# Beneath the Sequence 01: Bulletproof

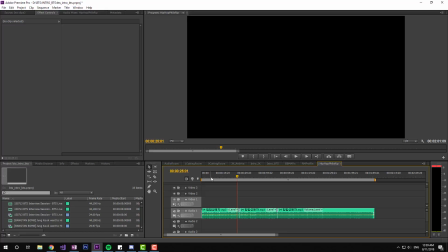A bit of a word of caution though is that when you're editing, especially you're cutting out music, and you're trying to show what music means to people, you should be very careful about where you cut, because especially if you don't know any Korean, so I'd highly suggest you have the lyrics on the side,
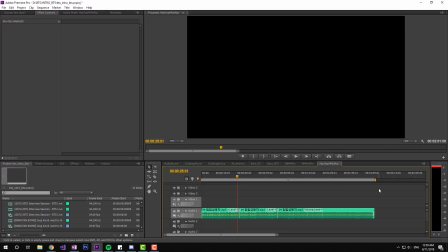somewhere on the side where you can sort of see it, and then you should like consult it a lot, otherwise it's going to sound weird. But yeah, maximize the effect of the music so that way you can make your video much more effective.
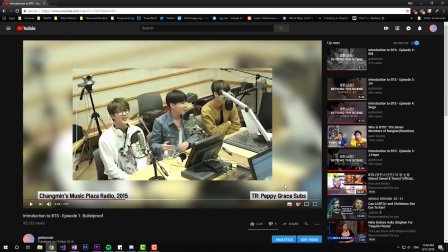So we're just gonna go back.
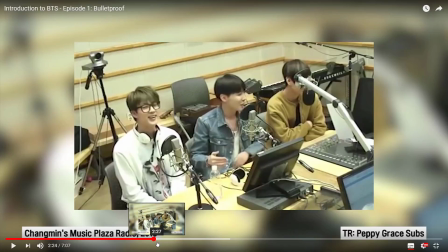So a lot of people do ask what BTS means, because, you know, people are like, does it mean behind the scenes? Because that's how it usually means around here. You gotta answer that out for them, very straightforward.
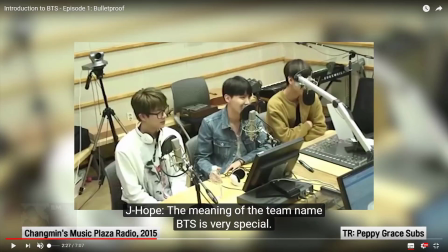And I really like this part because while Hobie's talking about how
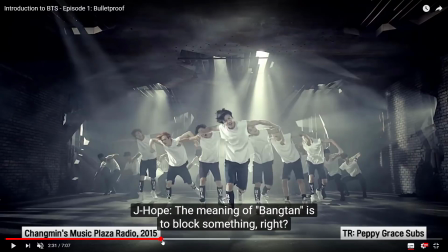BTS is meant to block something, it is, in fact, the original icon was a bulletproof vest. Now it still sort of looks like a bulletproof vest, just a much more abstract version. When we're saying that the meaning of Bangtan is to block something.
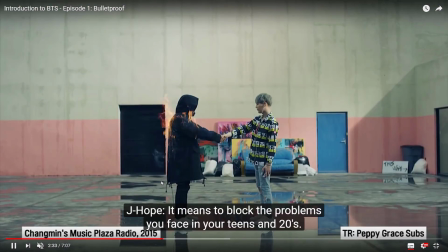So then you can see I chose very aggressive clips to go with it,
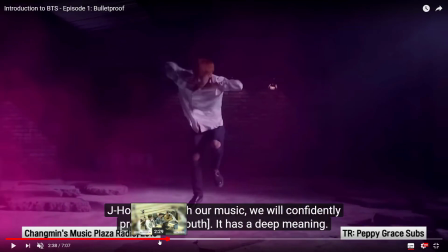and stuff that has to do with struggling, youth, or protecting. And I especially like this one a lot.
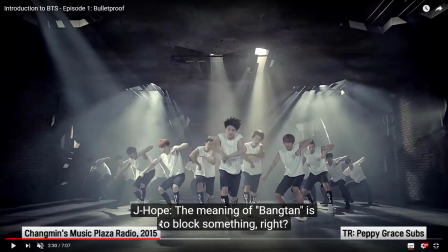This concept trailer holds a lot of meaning for me.
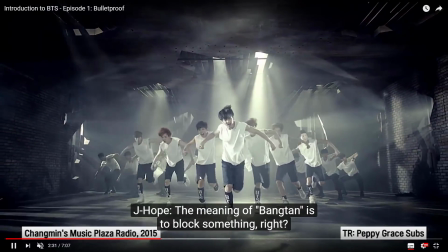I think the best part of this is that you can see them advancing like a wall, and it sort of gives this sort of visual metaphor that they are here to block something.
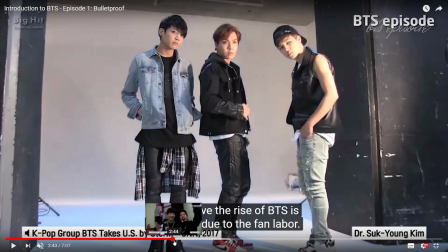That was sort of a good choice on my part. A little bit more acknowledgement about the fact that they won Billboard.
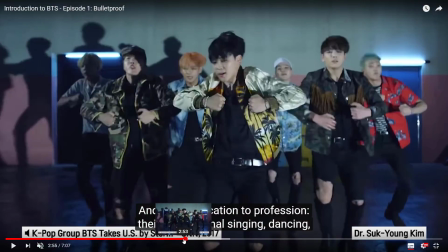This is important. And it's good to have, you know, one or two outside voices saying,
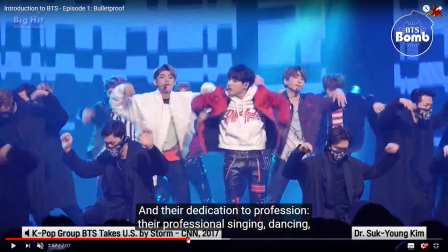this is why I think people like them. I still remember when this interview piece came out, and I thought it was really good,
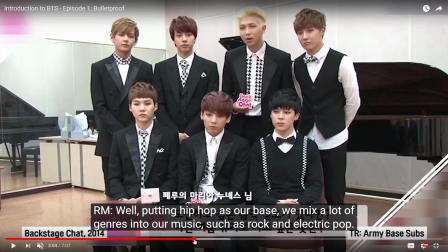so I held on to it for a while, and that's why I got to use it. And this one is, oh boy, this one's a very important interview. Kind of gets overlooked a lot because it's hard to find. It's important because it talks about, I think it puts a lot into perspective about what BTS's music is all about.
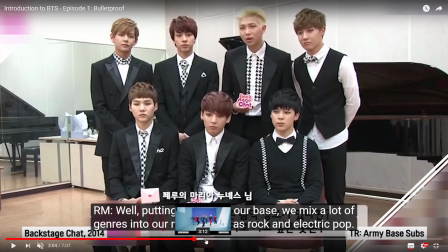They don't have a very strict formula, they don't have a very strict genre. They're always skipping around a lot and experimenting and fusing genres together. They like to play with their music, and I think that's good. Yeah, it's an important fact I feel people should know, because a lot of times when I listen to a group or an artist,
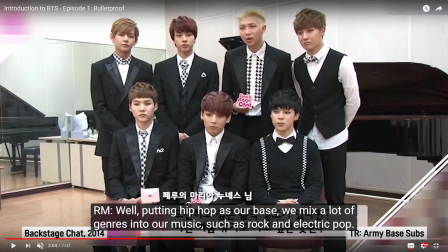I think one of my observations is that they usually have a pattern, you know, in their album, in their entire career, in their style, and usually they tend to be stuck with that for the rest of their lives. And, you know, if you like it a lot, that's good. If you don't, then you're kind of stuck with it forever.
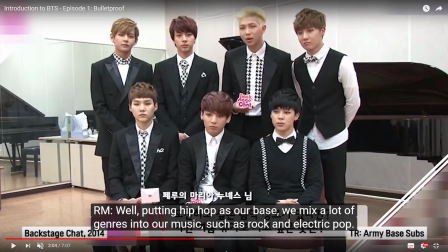I mean, sometimes artists can undergo very huge changes in their music tones, but that's rare. But even once they change and they stick to that for a while, you don't really see very much people reaching and trying to branch out into many different genres. I think very few artists are able to do that.
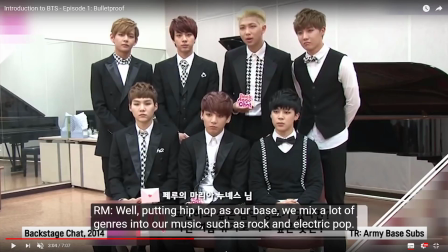It's not often that artists like BTS can go through all sorts of genres very fast, but also do it very well. By including this, I'm trying to say, you know, BTS has something for everyone. If you like this type of music, they have this song. If you like this type of music, you have this song.
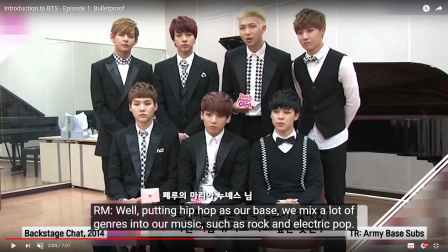And then, you know, if you have a song with a certain genre you like, maybe you'll be encouraged, especially once you know, learn about what their meanings of the songs are. When you start looking, that'll encourage you to go look into like other songs about BTS.
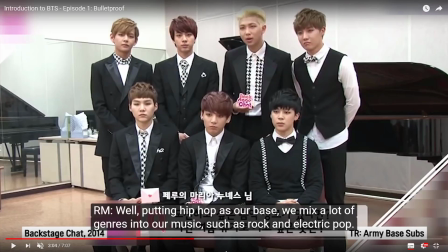And then, you know, I mean, there's a lot of genres I don't like personally, but like, because BTS made an excellent song with that genre, I'm okay with it. I don't know, that's kind of how it works for me.